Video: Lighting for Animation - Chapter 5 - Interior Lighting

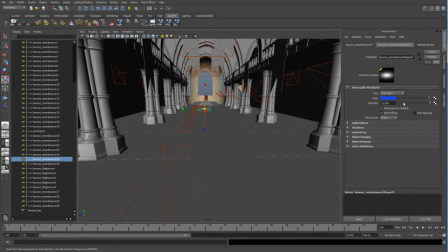Here's another few more fill lights. These are back here are a little different. They have more blue and kind of a different intensity than the ones up here, just because of the way the camera was looking.
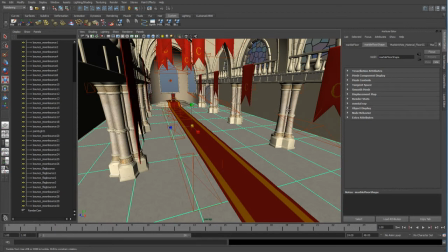Then I went in, let me go ahead and turn on these textures so you can see. Since these flags are red, blue light doesn't mix well, so they came out really dark.
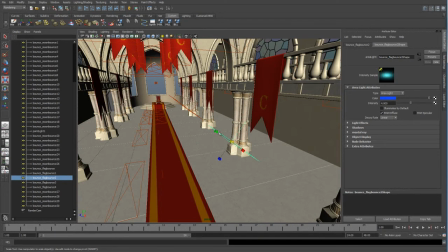So I had to create their own special lights that are light linked to these flags. So I turn off the illuminates by default, I turn off the specular, and then I created that light link for each one of these lights, just so that they could have their own special light.
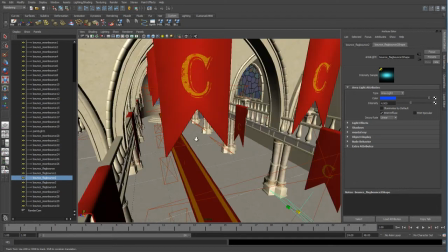And I did the same up here as well.
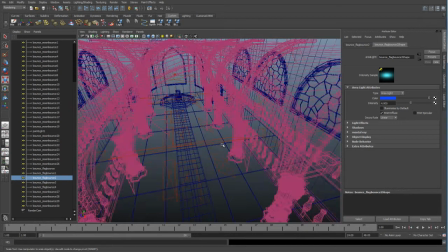So these flags up here on top have their own kind of light, just to give it a nice little soft light coming from beneath.
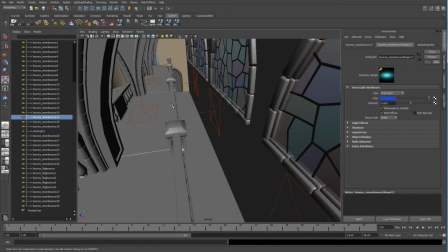And over here, it's just the same thing, just duplicate those lights.
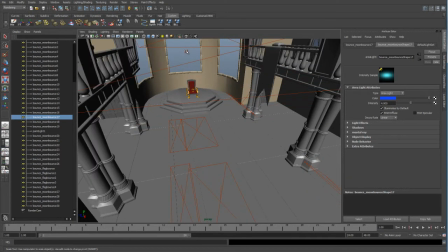And back here, I kind of just created a point light, just to kind of overall light this back room.
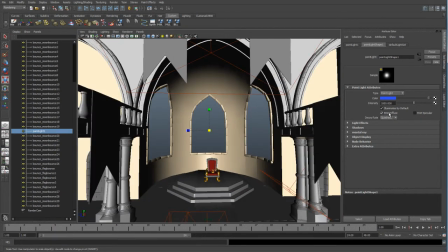It was just kind of too dark back here, so I gave it a high quadratic fall off and a high intensity, just to kind of fill in a lot of that fake bounce kind of light coming around.
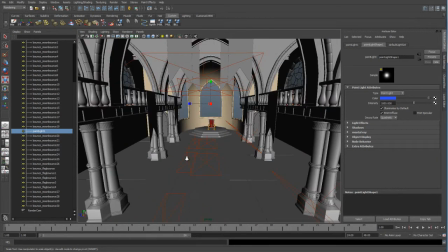So that's pretty much my lighting setup.
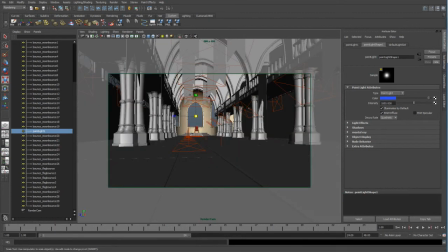Now if we go ahead and go into our render cam, this is the angle that I chose to render it at, and let's go ahead and just take a test render.
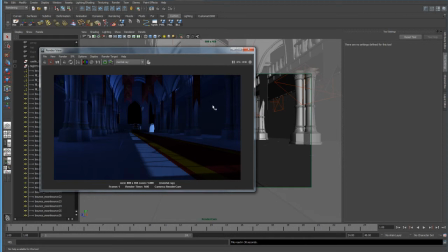Alright, so you can see kind of how all those bounce lights and fill lights kind of work together, and just give you a real soft blue light everywhere. You can see how these specific lightings, flag lightings kind of work, how they give it nice fake bounce light. So it looks really nice.
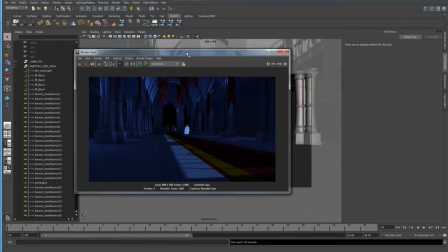So what I'm going to go ahead and do is take this frame and start to incorporate some of the layers that I like to use and passes and stuff. So let's go ahead and just save this out.
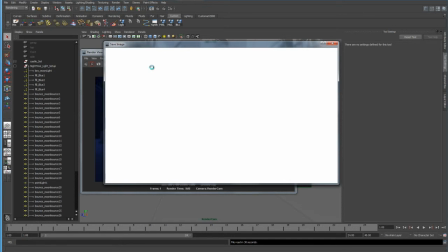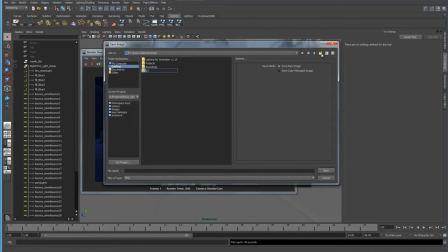Put it in the desktop. We'll create another one. We'll just call this interior renders or something. And we'll just call this our color pass.
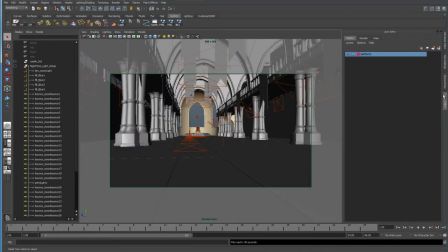Alright, so now that we got set up, let's go ahead and go into our render layers.
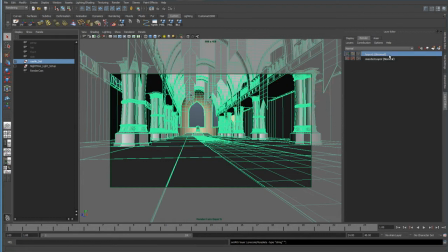Select our castle set, create a new render layer, and let's decide the kind of layers that we want to use. So I guess we'll go ahead and do an ambient occlusion pass or layer.
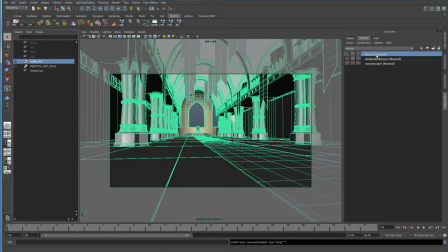And we'll also do a depth layer, so we'll just do a Z depth layer.
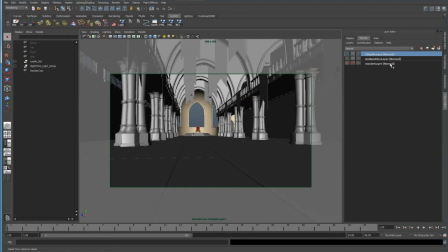I think that's just the main two that I like to use. I don't really see any point for an RGB matte or anything else. So let's go ahead and just set these two up. So we can either create the shader in the hypershade or just use our little presets.
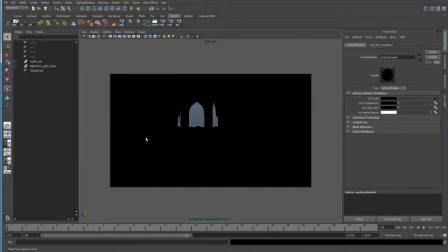So I like to just use the presets. We'll use the ambient occlusion, so you can see how everything in this set now has that shader on there. Let's go back to our layer editor,
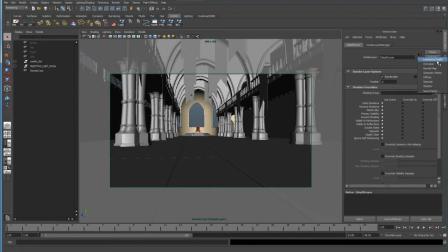and we'll also do the luminance depth depth shader.
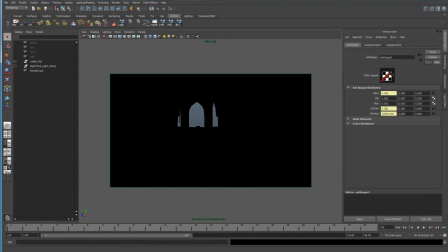So now that that's gone there, we're going to want to adjust these. So remember that I like to kind of break these connections and kind of fine tune what I think is a good depth layer or depth preset. So let's go ahead and we'll just start at 100, or yeah, 100,
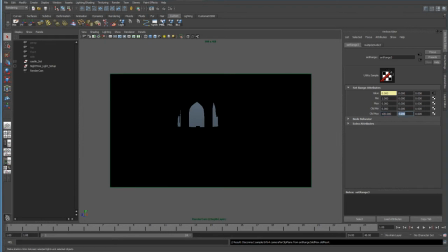and just work our way down.
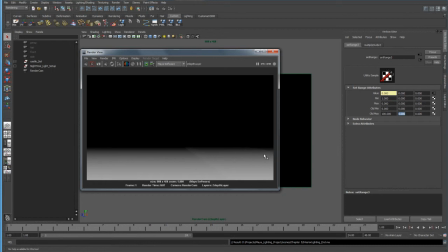Alright, so 100 max might be a little too short. Let's try 1,000. See what that gives us.